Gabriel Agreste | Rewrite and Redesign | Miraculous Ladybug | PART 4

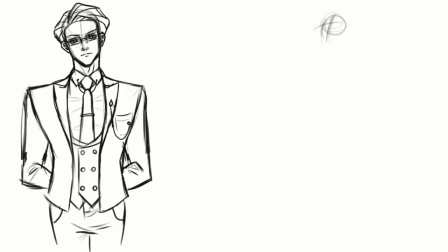250s
They try to make him a serious, sympathetic villain that would be revered by the audience. But I just can't take him seriously. I mean, look at him.
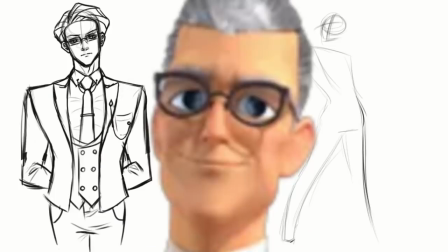260s
He looks like he's wearing a toupee. his glasses are way too big for his face and make him look goofy,
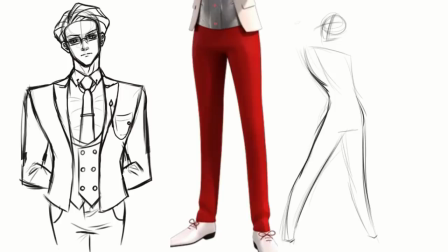266s
his pants are fire engine red, oh, and let's not forget, white oxford shoes with red laces.
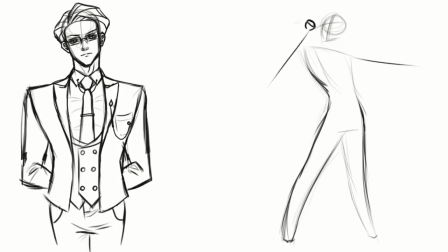275s
Sir, who looked at this and thought, yeah, now that's a classy, sophisticated guy. Because to me, it's giving middle-aged man who works in a trendy office space trying to fit in with a bunch of 20-something tech bros.
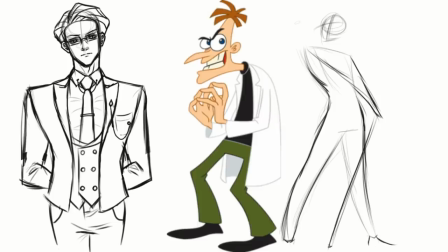289s
No matter what, I just associate him with Doofenshmirtz. But at least Doofenshmirtz was a fun villain.
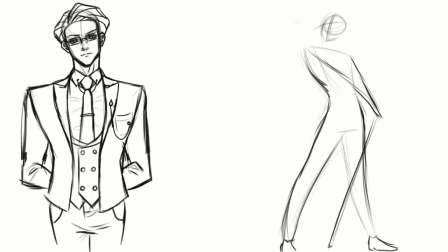296s
Actually, now that I think about it, Hawk Moth has a lot in common with Doofenshmirtz. They both have the same monologue they repeat in every episode about what they want, they're both bad fathers who are separated from their wives, and they keep getting foiled by a hero they fail to recognize despite their incredibly simple disguise.
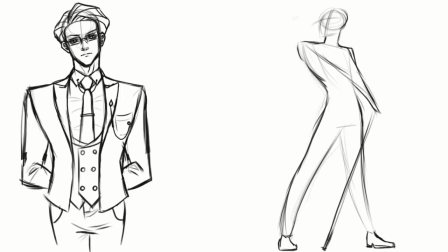315s
But you know what? At least Doofenshmirtz tries to be a good father. and he comes up with a different invention and plan every episode. And yeah, they're all goofy machines ending in Inator, but at least he tries to take over the tri-state area in different ways and isn't just creating
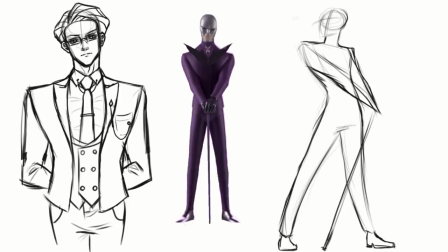332s
new villains and telling them to do the exact same thing he tells all the other villains. Okay, sure, the first few times he did it made sense. He wants to draw the cat and ladybug miraculouses into circulation again, but the other hundred times?
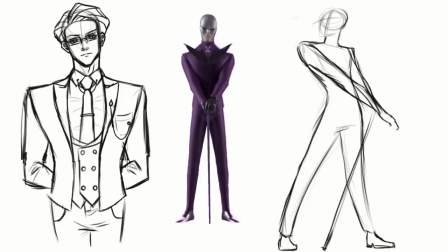348s
I don't know man, you're probably influential enough to just take over the city Putting public pressure on Ladybug and Cat Noir to hand over their miraculouses or something And speaking of Hawk Moth, I wasn't speaking of Hawk Moth before but I think it warrants mentioning Can I just say how dumb his mask
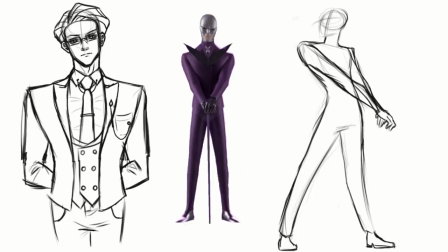367s
is? It looks like it's vacuum sealed to his face and every time I see him I think he's a wrestler or Howard
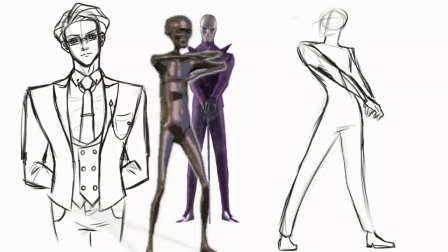373s
the Alien underneath his purple suit Though it is an improvement from his civilian attire,
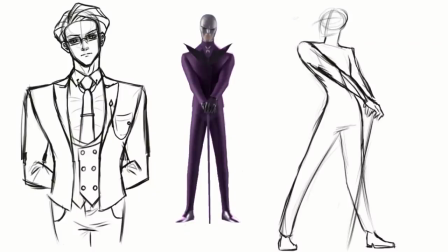380s
it's dreadfully bare. It's incredibly flat and has a horrible visual flow, and I think the main issue is that there's nothing on his head area that would encourage you to look further than his torso,
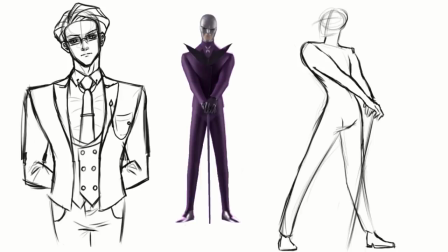392s
which only emphasizes how thumb-like and goofy his head looks. I find that a bit silly, considering he's the holder of the Butterfly Miraculous. You know butterflies? The bugs with the flashiest wings out there? And this is even more silly because he's supposed to be Paris' top fashion designer.
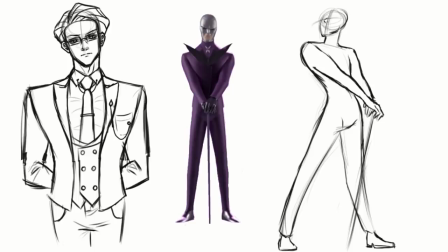410s
The cardinal rule of storytelling is show, don't tell. And for a show so focused on artistic, fashionable characters, there's an abhorrent lack of style. Also, what is it with Miraculous and naming heroes that are only tangentially related to what their Miraculous actually is?
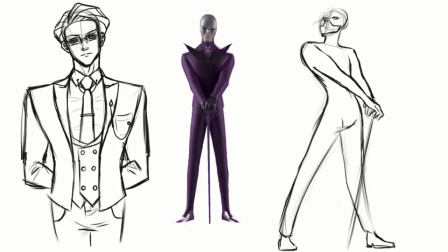428s
First it was Vesperia with the B Miraculous, despite Vespers being wasps. and now it's a moth for a butterfly Miraculous? Why not make the snake Miraculous a gecko then? Or have the peacock Miraculous be a turkey?
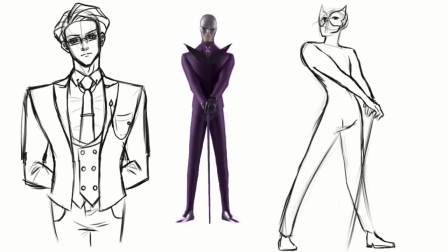444s
Do these people not know their taxonomy? And personality-wise, Gabriel is just a walking contradiction. He's overprotective of his son to the extent that he's completely sheltered and isolated him socially, but will also willingly and purposefully throw him into harm's way for his plans.
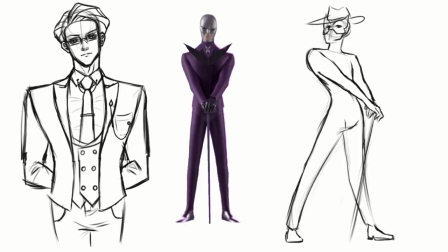463s
Even Doofenshmirtz never stooped that low. He's stated to be cool and calculating in the show, and yet he constantly puts his eggs in one basket and is then caught off guard when, surprise surprise, it doesn't work out. Because why would it, when it hasn't worked all those times before, and somehow,
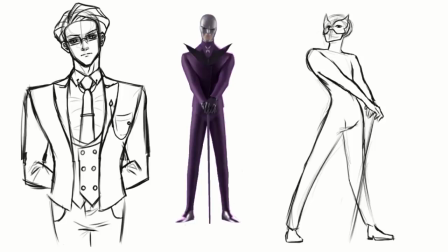483s
he's never prepared with a plan B, unless the show conveniently hands him another person to akumatize.